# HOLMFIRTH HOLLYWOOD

I wonder how surprised they actually were that the whole thing became such a major part of 20th century culture. I think they may well have dismissed it as a bit of silliness at the time.
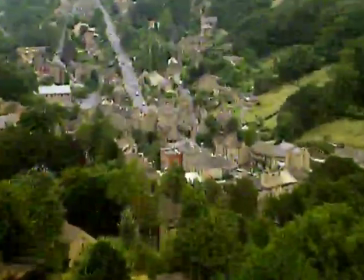[24:54]
But as all the folks of Holmfirth got their chance to strut their stuff, it was inevitable that some would truly grab the limelight.
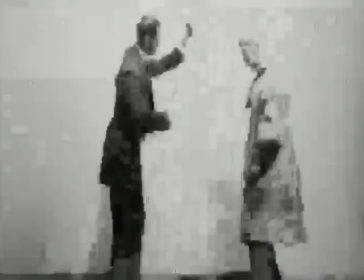[25:04]
One of these stars features in The Would-Be Conjurer.
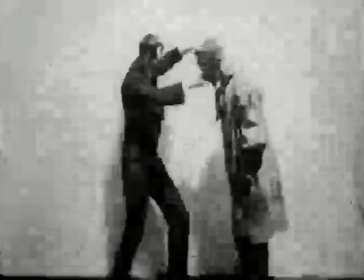[25:09]
In this one-minute film, a country yokel visits a magic show and has coins pulled from his nose.
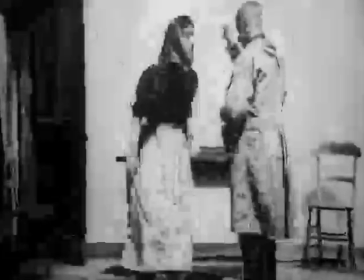[25:17]
When he returns home, he tries the same trick on his wife. It stars Fred Bullock. His profession was as a blacksmith in Holmfirth, and he would be called on by Messrs.
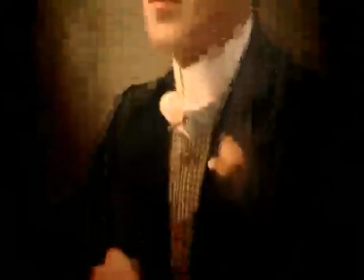[25:33]
Bamforth to go in as an extra. But it doesn't surprise me, because he's quite a jovial sort of person.
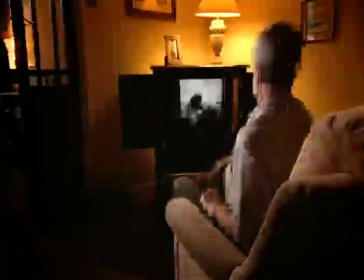[25:39]
That's Fred. Fred on the left there, having his nose pulled.
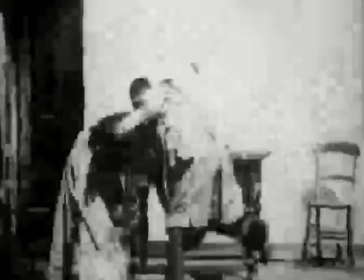[25:45]
When the headscarf comes off, you can see it's a man.
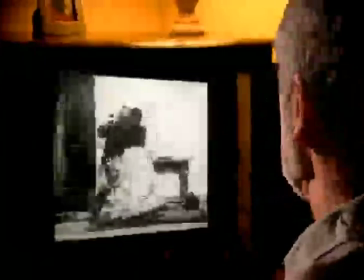[25:49]
It's rather embarrassing, I suppose, one would say, to see one's grandfather dressed up in drag as a woman. Why do men dress as women as these films? Because it's funny. It's still funny now. Look at Little Britain. I don't think it's anything simpler than that. I think there's a certain amount of decorum,
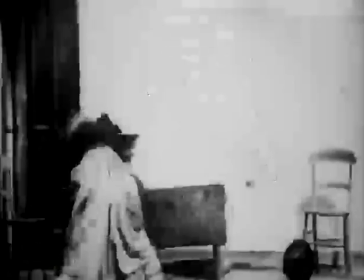[26:11]
and it wasn't necessarily appropriate that women be taking part in knockabout dramas, but chiefly the British have always laughed at men dressed as women,
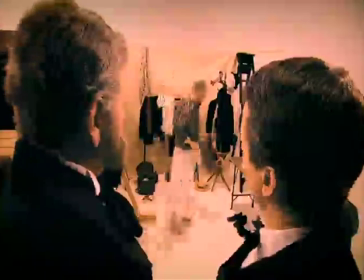[26:17]
and always will.
Do you know, Father, I think that Fred Bullock's rather good. You're right, son.
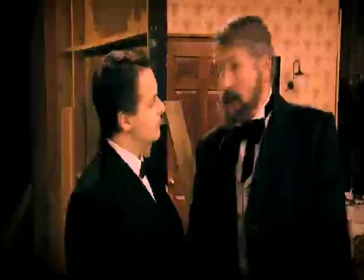[26:23] I've a good mind to use him in our most groundbreaking production yet. I've developed a new technique that I think will really blow people's minds.
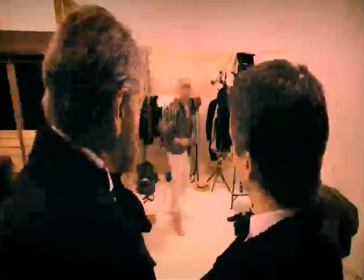[26:32]
This new technique first appeared in a film starring Fred Bullock. Made in 1899, this is it.
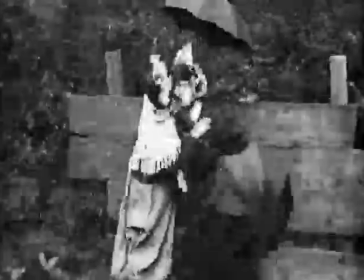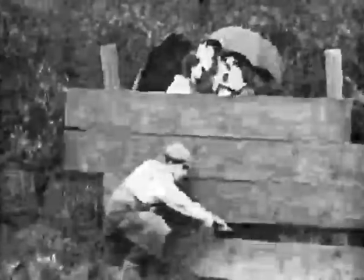[26:49]
For many years, we didn't know what the title of the film was, and it was given the rather prosaic title of Ladies' Skirts Nailed to Fence, which is what you see. What is extraordinary from a cinematic sense is that you're seeing one action from different points of view,
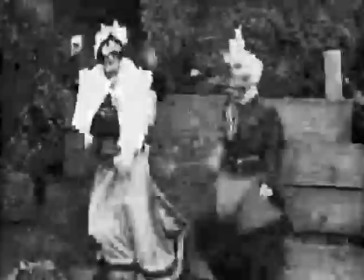[27:04]
showing how the camera can be in more than one place at once. A radical innovation, but also it's just a cheap gag about two women being nailed to a fence.
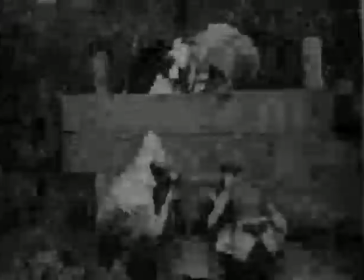[27:15]
Careful examination reveals James Bamforth didn't achieve this remarkable effect
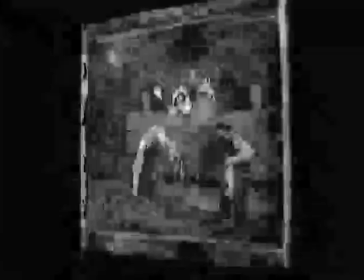[27:20]
of the camera appearing to be in two places at once by simply moving the camera.
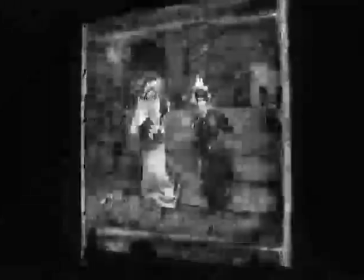[27:25]
Instead, he left the camera where it was and told the actors to go around the other side of the fence.
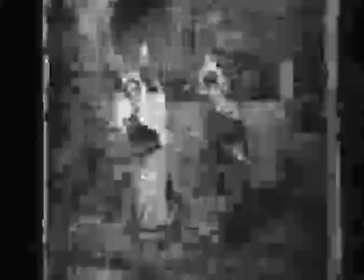[27:30]
Ingenious. But all this innovation was for more than just a cheap gag.
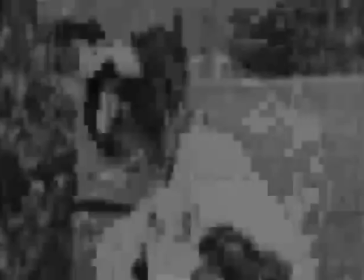[27:36]
It wasn't until the late 1990s that someone discovered that this was actually based on a Bamforth lantern slide sequence called Women's Rights,
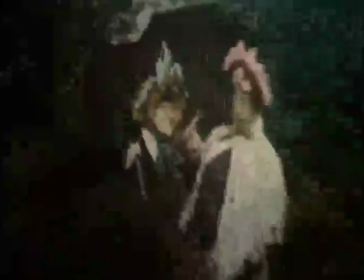[27:45]
and that there was a little narrative that went along with it.
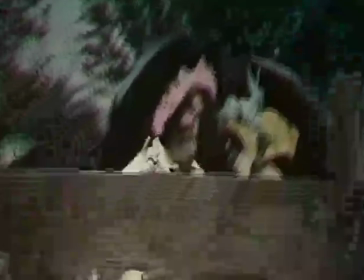[27:48]
The husband of one of the wives is upset with the suffragette issue and nails his wife and her friend's skirts to the fence as some form of punishment.
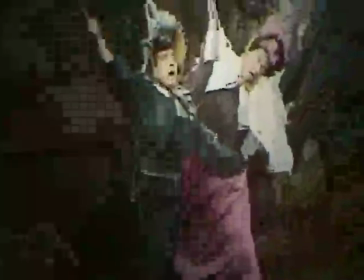[27:56]
Suddenly here's a film full of social interest. All comedy has elements of social history in it, because every single joke is encoded with attitudes and opinions about how things are in the world,
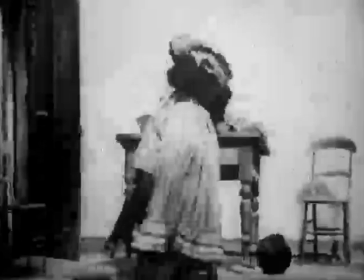[28:09]
that it's okay in certain eras for a man and woman to be physically fighting.
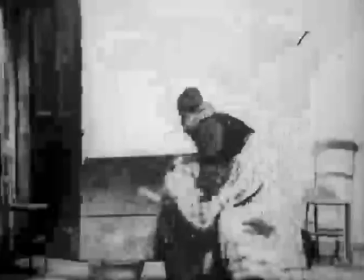[28:13]
So the point of these films really is to document those social attitudes and opinions, what people find funny, but what they're also laughing about, what are the issues that are okay to laugh at,
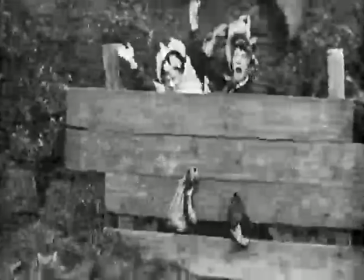[28:24]
such as the mocking of the suffragettes. If you were mocking contemporary feminism, for example, in comedy, you'd get short shrift, really.
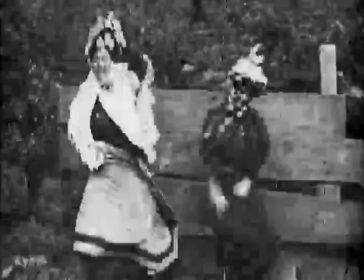[28:31]
But it was okay then to mock women's struggle for suffrage, because they were seen as a threat, and those threats can be kind of put down with humour.